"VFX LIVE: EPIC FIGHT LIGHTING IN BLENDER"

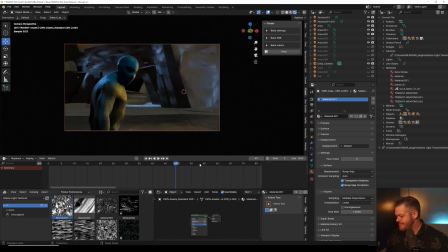28:49 So you want to find these moments in your scene that are really important and accentuate them and make them bigger and make them, like, if someone punches, you want, like, the sun behind them and, like, there's a flare. Pow! You know, I did that in my Dino robot scene.
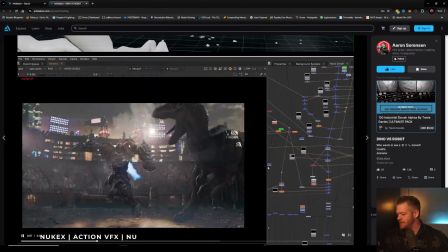29:06 Not to talk about my work anymore, but you'll see there's just, like, little things.
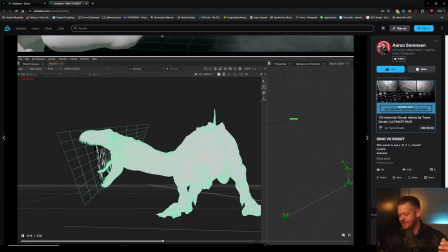29:12 I added spotlights right before the hit, like a flare on his mouth. So, you know, like, that kind of stuff is so much fun.
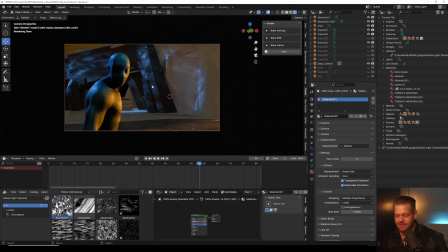29:19 So I love talking about lighting. So if you ever want me to come chat with you about lighting, I'm super happy to. But yeah, this is kind of a, otherly world look. And the characters are stylized so that we can get away with a lot more.
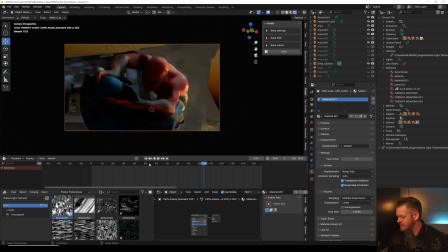29:35 We can exaggerate colors and make it really pretty. The other fun thing is, if you want to see, like, let's see. Yeah, CC. Blah, blah, blah. I'm said CC too many times. Let's push. So see, like, right here.
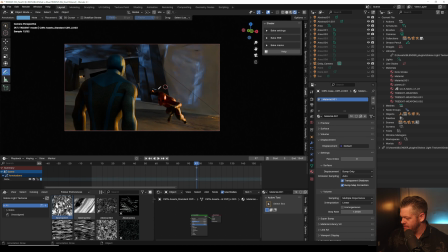29:55 this is a great example. See how he's totally, you can't see his pose.
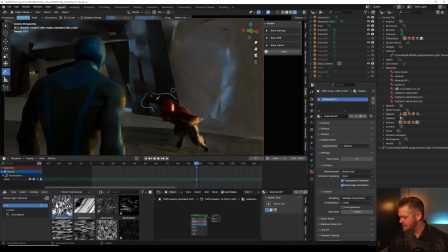29:59 Like he is completely like dark right there. I like the light hitting him here looks nice, but all this is just like, you don't know what you're looking at. His pose isn't defined. And this is where we can have fun.
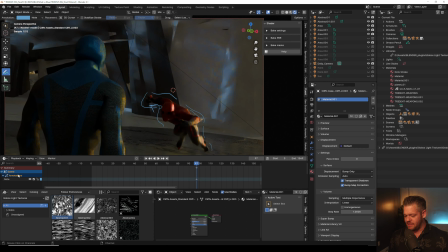30:19 So, and this is where light linking also comes in to play, because why isn't there we go. So yeah, this is where light linking can be your friend,
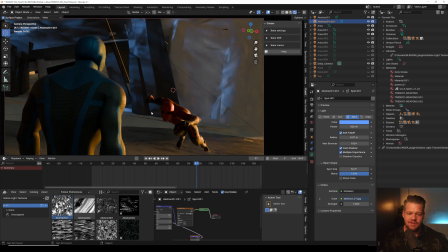30:36 because you can target lights to hit certain people. If you ever want to be a live stream, oh yeah, dude, Maximin, I will 100% do some nuke stuff. Let me know what nuke stuff you like. I've had some people say, do full CG nuke compositing.
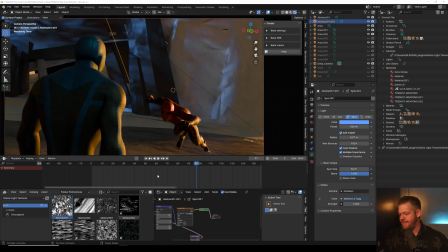30:55 I'm happy to do it and show you. Like, I like to show all my little tips and tricks.
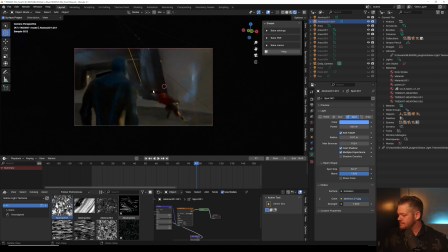31:01 So happy to do that. Okay, so let's duplicate this light. And I'm going to hit him with, let's see how we can give him some.
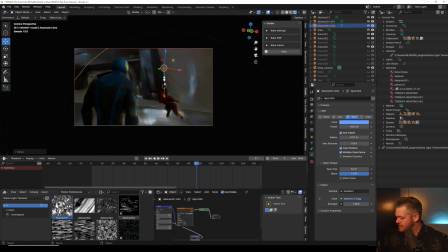31:16 And we're going to expose problems as well, like things that happen. Okay, that one's not working. So what I'm going to do is we're going to do a spotlight.
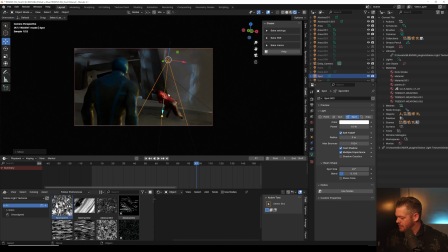31:30 I'm just going to see if I can hit him with this light pretty hard. Back it up a little bit. And maybe let's angle it here, zoom in.
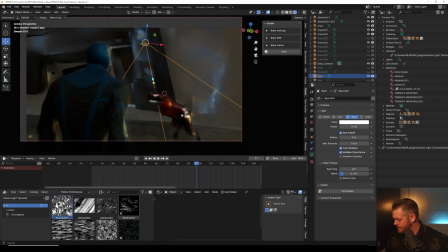31:48 So yeah, now we're starting to separate his form from the background a little bit better.
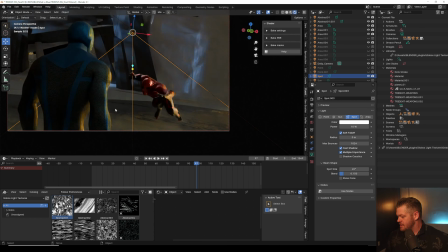31:54 I want to see his fist more though. So this is where you start creating different light groups. I'm going to show you light linking. So let's see if I remember how to do it properly. What you have to do is
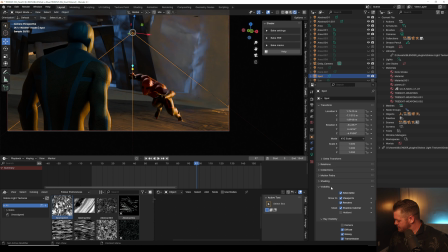maybe I go into him and I do, make sure I'm in the right, blended 4.1. Okay, let's see. Where is it? Where is my light linking?
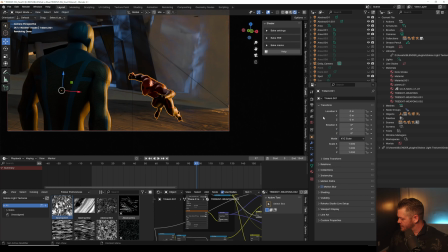32:31 Do you guys ever have a hard time? I feel like sometimes I have to remember how I do stuff. Let's go into, no, visibility, shading, culling. That's not a viewport display. Not it. Shading. There we go. Light linking. Okay.